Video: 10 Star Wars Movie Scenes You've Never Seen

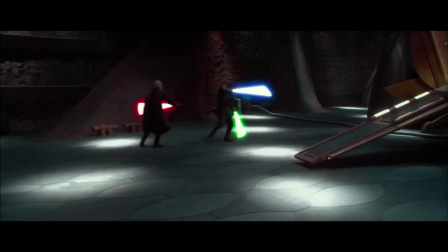[0:07]
Star Wars is one of the best-known sagas in the entire history of cinema.
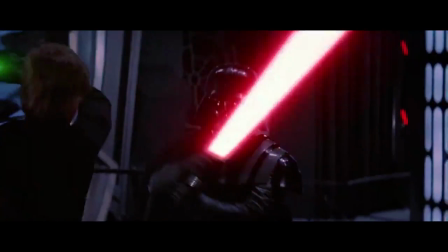[0:12]
It's a fan favorite of every generation, and a brand new trilogy aims to bring even more fans into the fold.
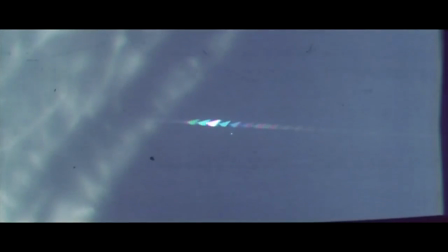[0:17]
But you'd be surprised to know just how many more scenes director George Lucas originally meant to include in his space epic.
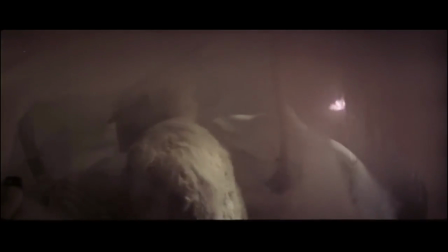[0:23]
Scenes that could have turned out to be completely unforgettable if they hadn't wound up on the cutting room floor.
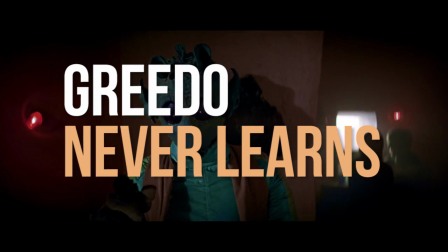[0:29]
Here are Screen Rant's 10 Star Wars Movie Scenes You've Never Seen. Greedo Never Learns No Star Wars prequel takes more heat than The Phantom Menace,
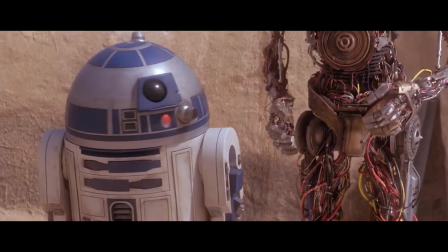[0:38]
but fans missed out on one original trilogy cameo that was guaranteed to cause some controversy.
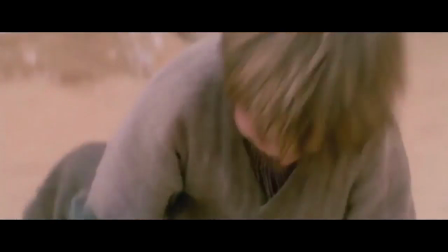[0:43]
After Anakin wins the pod race, Qui-Gon finds the boy fighting with a young Rodian who claims he cheated.
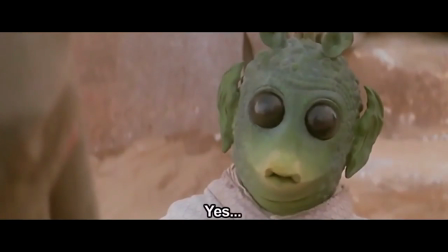[0:48]
When the kids are split up, the final reveal comes. It's no random Rodian, but a young Greedo,
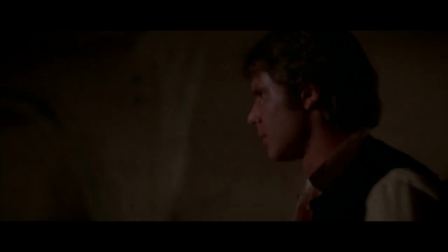[0:53]
the same bounty hunter who would learn the hard way that Han always shoots first. first,
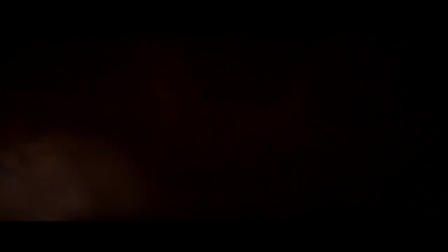[1:01]
depending on who you ask.
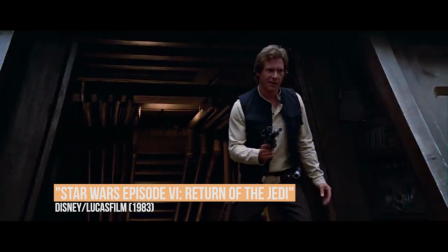[1:03]
A Proud Smuggler The assault on the shield generator station in Return of the Jedi always seemed a bit rushed, and with good reason.
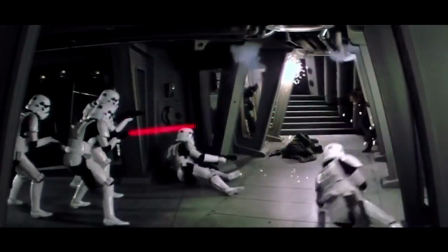[1:10]
The original version had Han and his team taking out a squad of stormtroopers before being ambushed and captured,
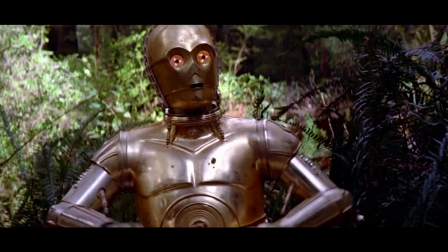[1:15]
but the real shame is that audiences never got to hear what could have been another classic Han Solo one-liner.
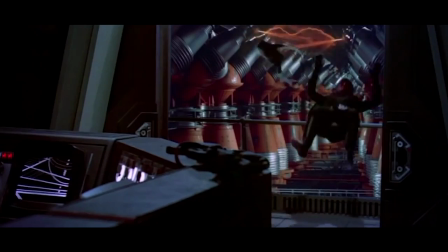[1:21]
When cornered and accused of being rebel scum, the Corellian Smuggler takes genuine offense to the term, as only he can.
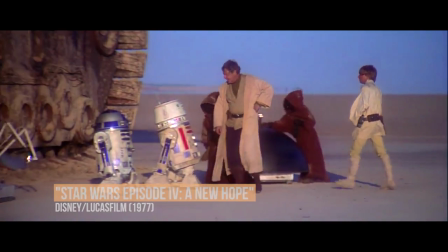[1:31]
Tosche Station No die-hard Star Wars fan will ever forget the first time Luke mentioned he'd be making a trip to Tosche Station for some all-important power converters.
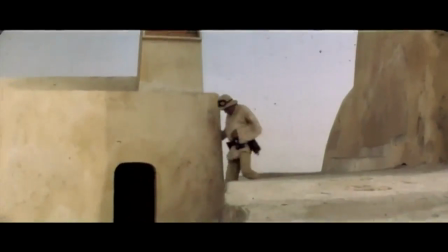[1:42]
But the location was originally going to be shown when Luke rushed to tell his friends about the space battle visible over Tatum.
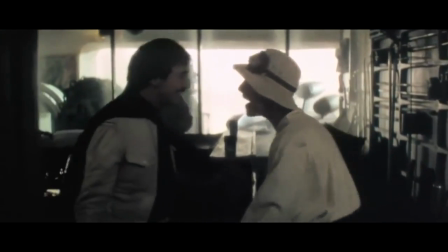[1:48]
The scene also introduced Luke's best friend Biggs Darklighter, long before the two were reunited before the attack on the Death Star.
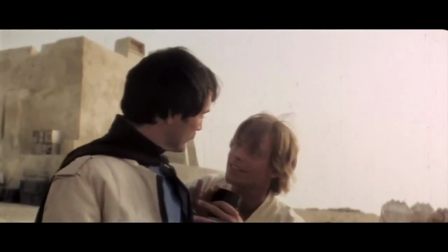[1:54]
At the time, Biggs was still training to be an Imperial pilot before defecting to the Rebellion.
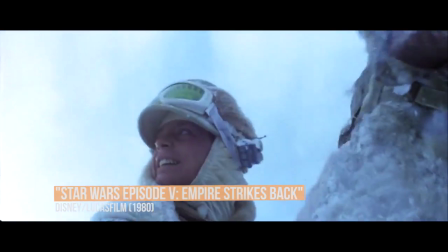[2:00]
Wampa Troubles Freezing cold isn't the only danger on Hoth, and The Empire Strikes Back opens with Luke finding out how much damage a wild wampa can really do.
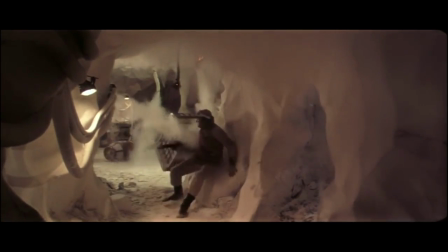[2:08]
But the massive creatures were originally going to be shown as a headache for the entire Rebel base, with the troops managing to trap them in a single room in Echo Base.
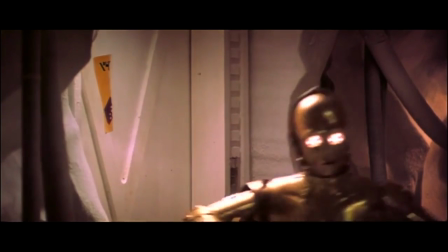[2:16]
When the Empire breaks in and the heroes flee, C-3PO has the bright idea to remove the warning side, leading one trooper to a bloody end.
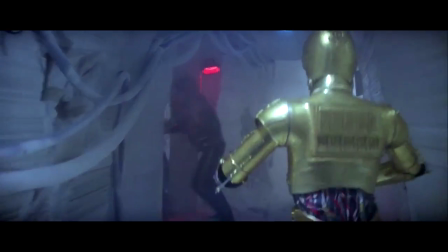[2:24]
Apparently, the droid doing something clever, funny and helpful for once was thought to be too out of character, and the scene was cut.
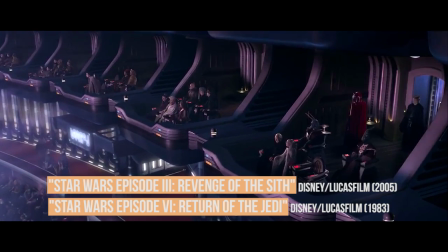[2:33]
Seeds of the Rebellion It's not hard to guess why yet another political subplot was cut out of Revenge of the Sith,
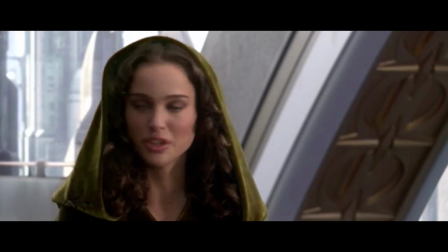[2:38]
but we would bet most fans would have liked to see Padme and Bail Organa start to form the future Rebel Alliance in the Senate's back rooms,
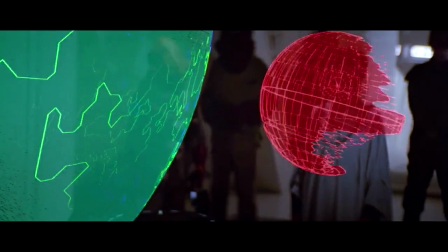[2:45]
especially working with a young Mon Mothma years before she would lead the Resistance and brief Luke Skywalker in the Death Star's weakness.
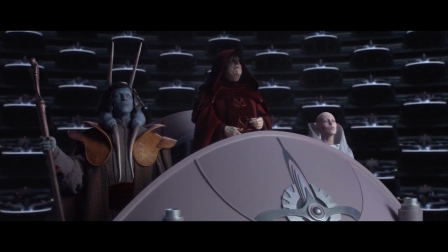[2:52]
Considering how many extra subplots didn't get cut, this one seems like a missed opportunity, and a clever way of linking the prequels and the original trilogy.
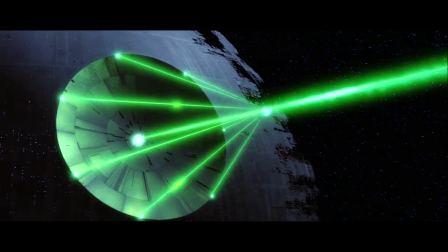[3:03]
Endor's Fate If you've ever wondered why the second Death Star didn't just blow up Endor's forest moon and take out Han Solo and Leia once and for all, a deleted scene has the answer.
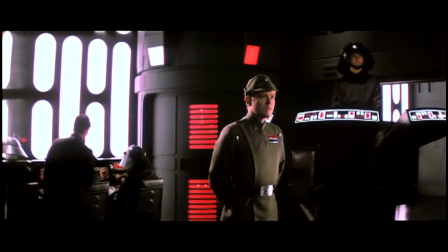[3:12]
The Emperor actually gave that exact order, demanding the battle station destroy the moon if its shields were ever sabotaged.
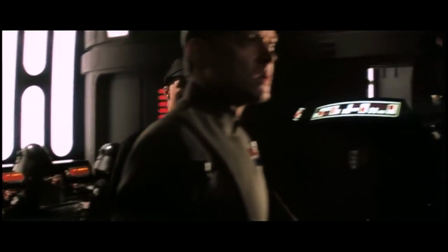[3:21]
It's hard to know why the scene was taken out.
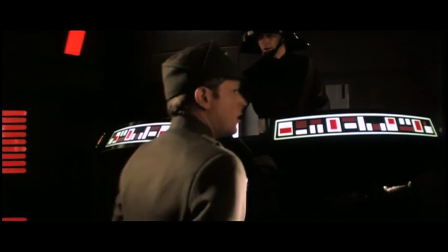[3:24]
It would have added a ticking clock to the entire Ewok battle, and the commander's mixed feelings over killing his own troops along with the enemy showed that not every Imperial officer was completely evil.
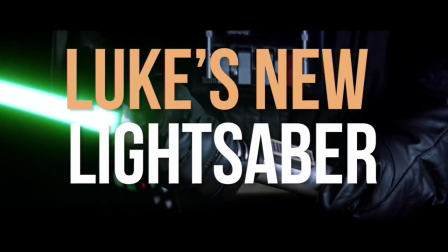[3:33]
Luke's New Lightsaber We know what you're thinking.
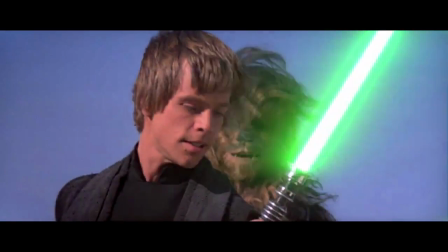[3:36]
There's no way that a scene showing Luke as a full-fledged Jedi Knight building his own lightsaber could be cut out of Return of the Jedi, right?
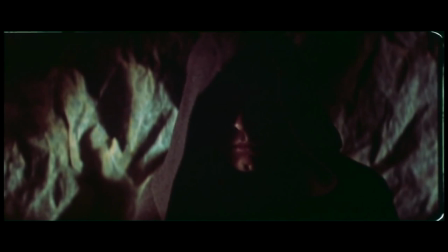[3:43]
Wrong. long. Before he sent his droids into Jabba's palace, Luke's new look was originally going to be revealed as he put the finishing touches on his green lightsaber.
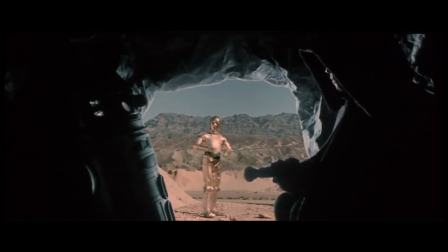[3:50]
The scene makes his plan to smuggle the weapon through security a bit clearer, but his second reveal to Jabba the Hutt was deemed to be a better one.
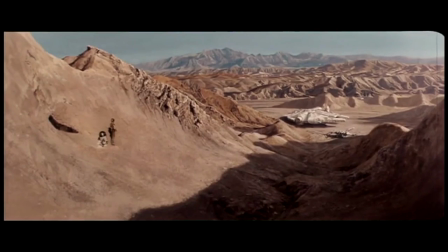[3:57]
We'll let the fans decide that one.
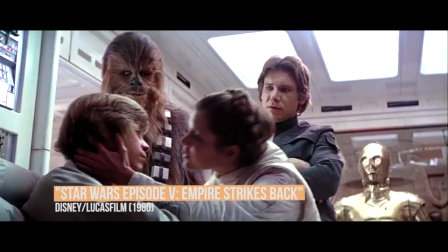[4:00]
C-3PO Saves the Day It's no secret George Lucas strayed into creepy territory with the implied love between Luke and Leia,
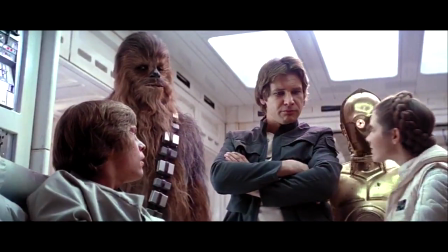[4:07]
but eventually played their kiss in The Empire Strikes Back as a joke when the characters were revealed to be brother and sister.
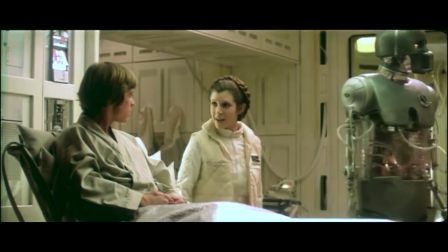[4:12]
But a deleted scene took things much, much farther.